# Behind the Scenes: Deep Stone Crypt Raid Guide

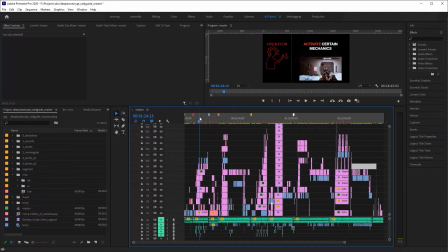12:27 Like I said, as if it came right out of the video game itself. For the augments, yeah, so these ones were pretty difficult to get right.
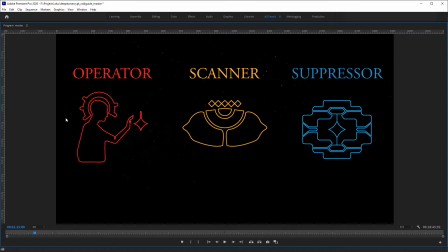12:44 There's no actual image file that has been ripped or posted online of just the augment itself, or at least that I could have found at the time. And I had to just go in the game and take a screenshot and just trace it in Illustrator.
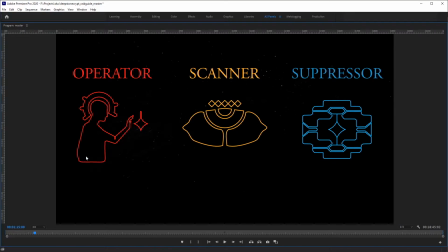13:01 And there's a couple mistakes too. The operator one, there should be a line right here. Show his right arm. Or left, I guess, ending. Or probably that's right. Regardless, and a little wide right there.
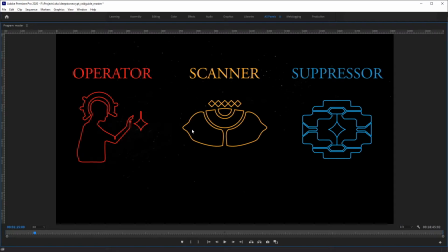13:18 But for the rest, I just have to trace and then animate in After Effects. And I gotta say, it's really nice how well integrated these programs are together to just import an Illustrator file into After Effects to have an animation like this.
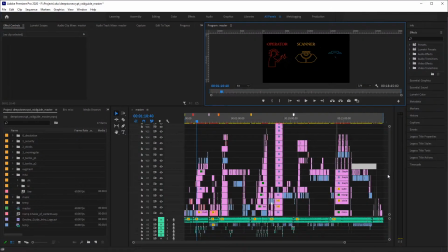13:38 Another thing that really brought the video to life were the sound effects. I hadn't placed the sound effects until I was done with probably 8 tracks, which was about the halfway mark.
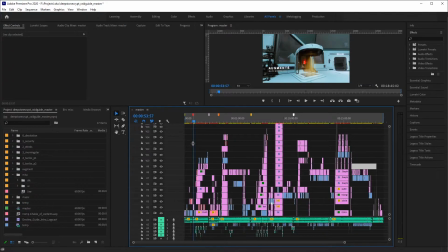13:48 And it felt just so flat until I added the sound effects.
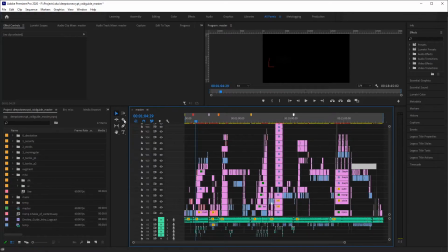13:56 They were taken directly from the game, and they are just they add so much life to the video.
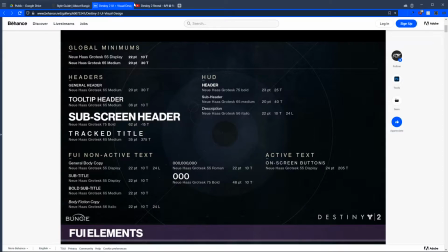14:04 Let's see what else I got to show you. The Desolation map.
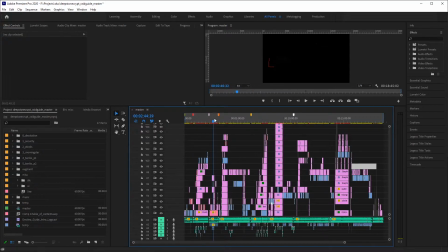14:09 So Desolation map was made by a Reddit user.
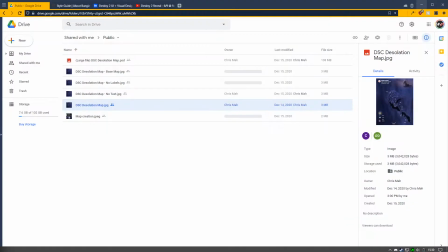14:16 I reached out to them and I asked if I could actually use their map in this video,
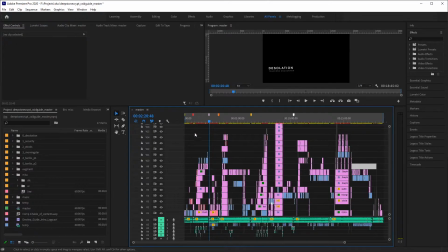14:23 and for some safety measure, I provided some like little bit clips here and there to show that I was actually doing a video. I'm not trying to steal their art or anything, and they were happy to share it with me, and they actually put it on Reddit themselves.
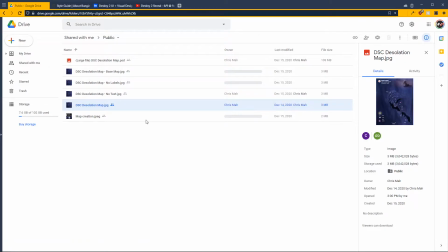14:41 So they provided this Google Drive of the Desolation map. It's this huge file, and it's extremely well made, in my opinion. and I'm very thankful.
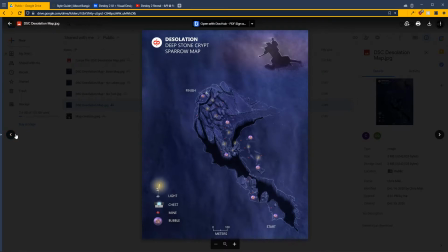14:54 So this is what was posted on Reddit, and when they uploaded the Google Drive, they actually included all the different layers and the Photoshop files you can see there, including one without any text. I thought this was just perfect.
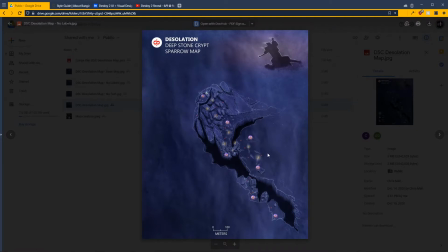15:09 I could take out some of these layers right here and then kind of incorporate it, make it transition well.
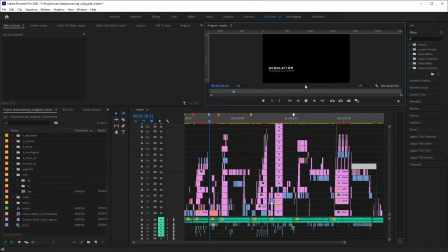15:16 I also animated it to look 3D with the clouds and kind of the camera rising up over the land.
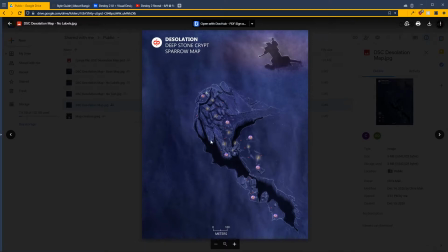15:24 The way they drew it was perfect because it gives a really good 3D effect without it actually being 3D.
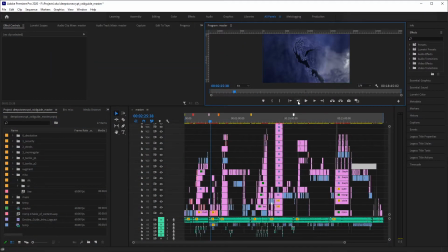15:31 It's just on a 2D plane.
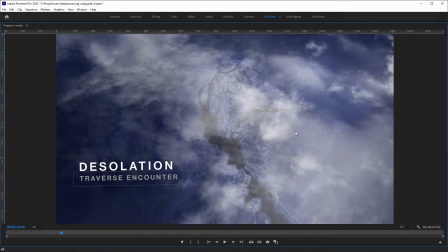15:36 That it really worked out in the end there. The clouds were just multiple layers. Everything was just kind of hand animated in After Effects. Moving across and given some sort of velocity.
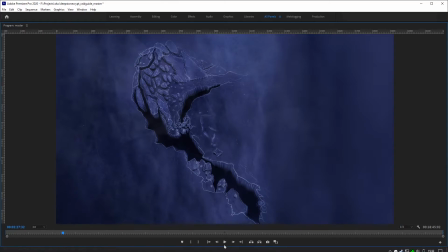15:51 There's a slight cloud layer right there as well.
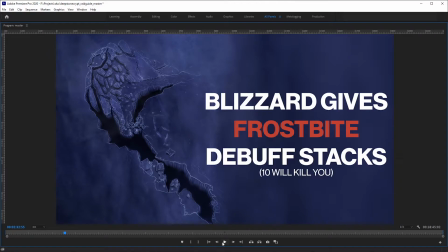15:55 That's just kind of moves in the background to give it more life, really. So it's not just kind of a still image. As you see, I tried again to mimic the style exactly with the debuff, although this isn't the exact image taken from the game.
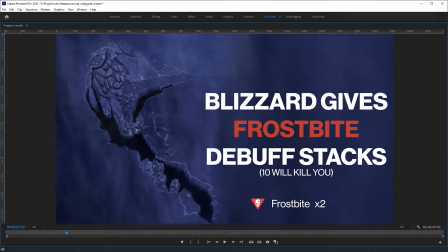16:13 This is from a different place, and I just thought this kind of fit more in line with what I'm trying to say here. The font and everything is all exactly the same as the game.
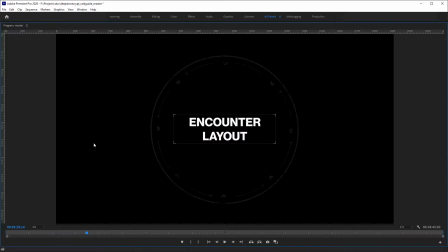16:33 Yeah, so more references, kind of the circular imagery, kind of rising out and constantly rotating.
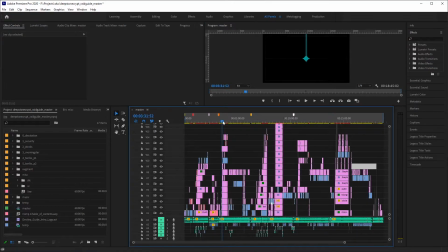16:41 All of Destiny's visual guide was hand drawn, taken from the actual security encounter itself. Let's see if I got it. I think I do have a shot in here of that. Yeah, so it's actually right there.
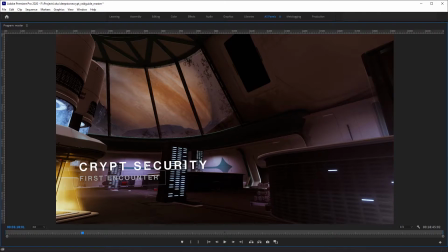17:01 Thought that was a really cool looking design element that I wanted to put into the video.
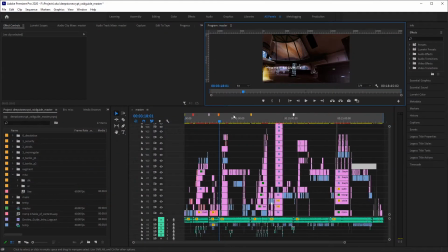17:07 So I actually animated that coming down, splitting it into thirds. And this is actually pretty incredible. I didn't think it would be that useful. Usually you render or you would record in 1920 by 1080 if you're doing 1080p videos.
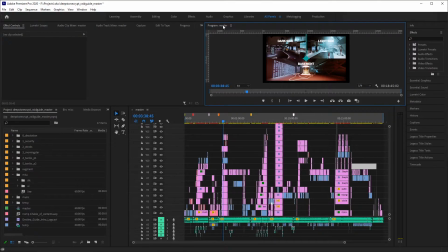17:25 It's 16 by 9. This kind of thing right here.
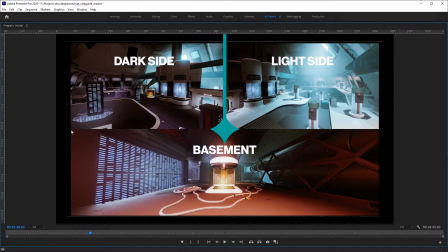17:30 I was given a ultra wide monitor, twice as these put together, which results in a huge field of view like this. And this turned out to be super useful for the video.
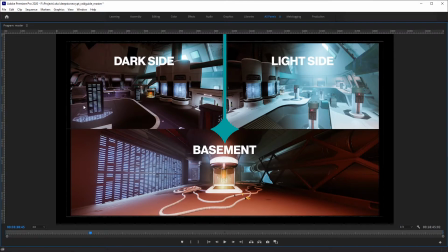17:49 I felt I could do so much more
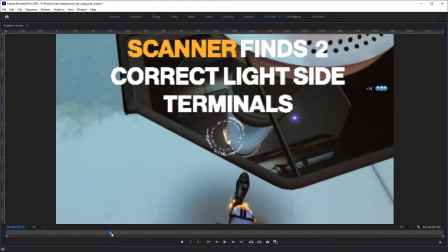17:53 better looking shots than I probably would have with just like a normal 16 by 9, or sorry,
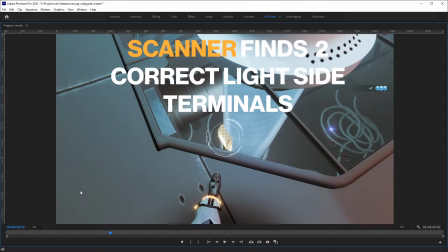18:00 16 by 9? I'm not remembering the numbers now. Yeah, 16 by 9.
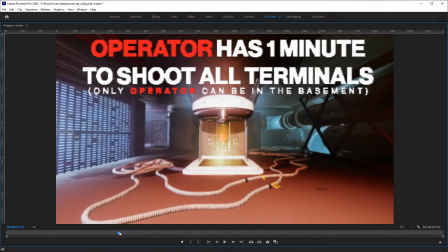18:06 I could do shots like the fuses on the top reacting to the fuses on the bottom.
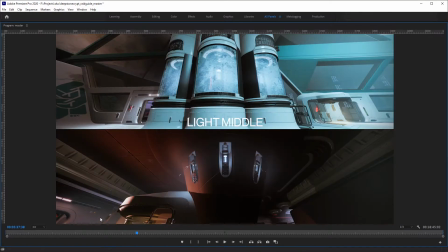18:14 That was pretty incredible. I could do shots like this, showing that kind of visual symmetry, and hopefully making the user understand,
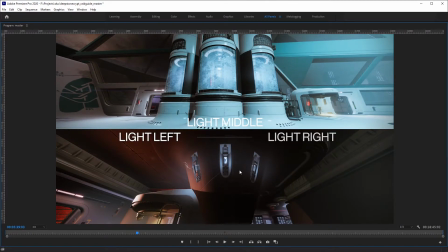18:25 oh yeah, so if I see this is lighting up as scanner, this is the one they're going to be shooting at up here.
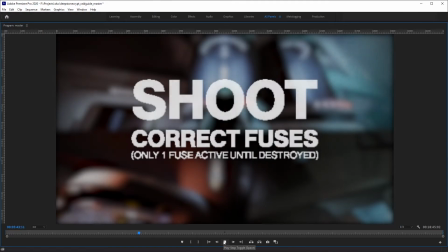18:31 And that's further emphasized in the actual encounter itself, the footage here,
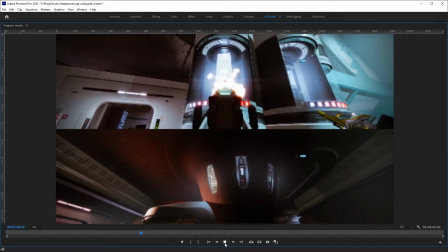18:39 timing both of these to explode at the same exact time,
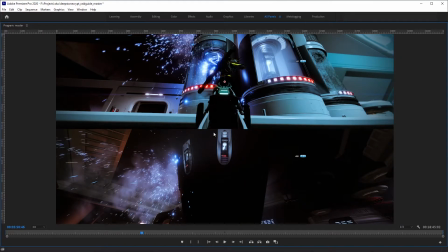18:45 so the viewer can kind of understand that correlation.
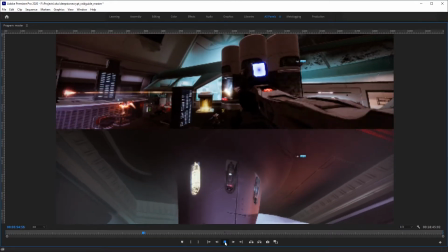18:51 And obviously this is not the same encounter.
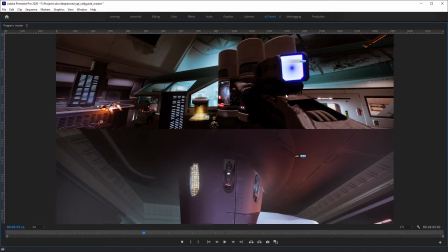18:56 As you can see, these two are already gone, and these ones are still here, or at least this one is. This one's probably gone. But stitching it together like this hopefully makes the user understand what's actually going on. Because when you're actually playing the encounter,
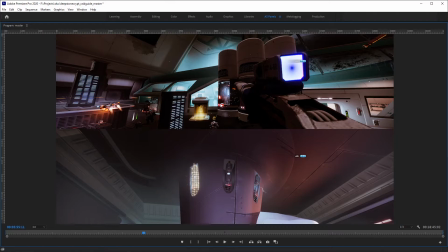19:16 usually, for the first time, usually you're stuck in one role and you won't be able to see the others. So this is a good example for, oh, this is what happens in the basement. Oh, this is what happens at top. And there's more glimmer there, which is super unfortunate.
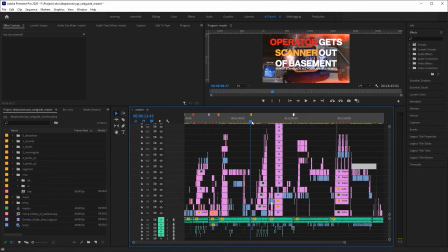19:35 But yeah, so that ultra wide was really clutch right there.
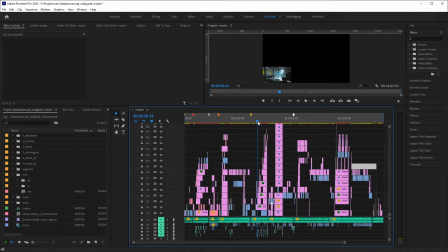19:40 The Atrax is probably my favorite encounter. I put a lot of love into this one for some strange reason. Probably have good memories of that for sitting there for 16 hours on day one.
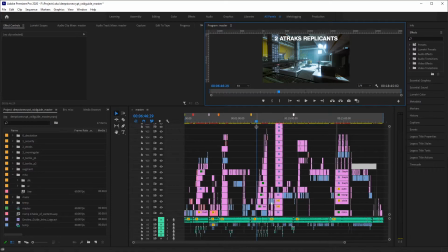19:53 But this is really funny because this is actually when Hitman 3 released, when I was editing this at least. And I got a lot of inspiration from that game, the cutscenes in that game,
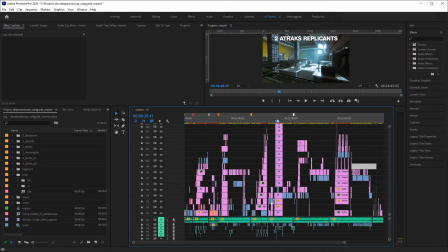20:06 that it just kind of bled in here, and I thought really fit the theme, the kind of the redacted text,
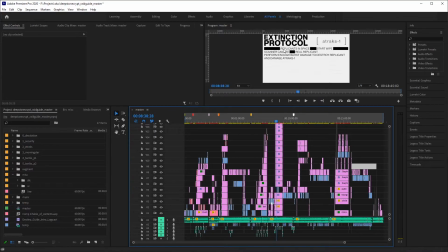20:13 even though you're not actually redacting any meaningful text, you're actually just making it so that the user can look at it very quickly and understand what's going on.
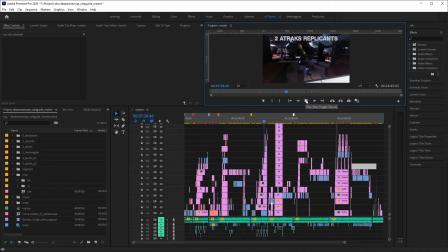20:23 But for animations like this is all just purely Hitman inspiration, if I'm completely honest.
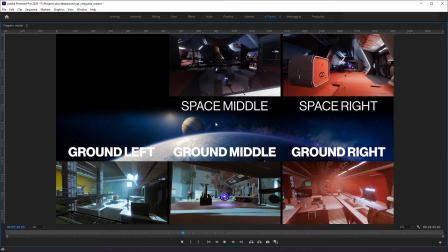20:33 But a lot of these shots were just me taking pictures from the game, footage from the game. Like this was me flying in.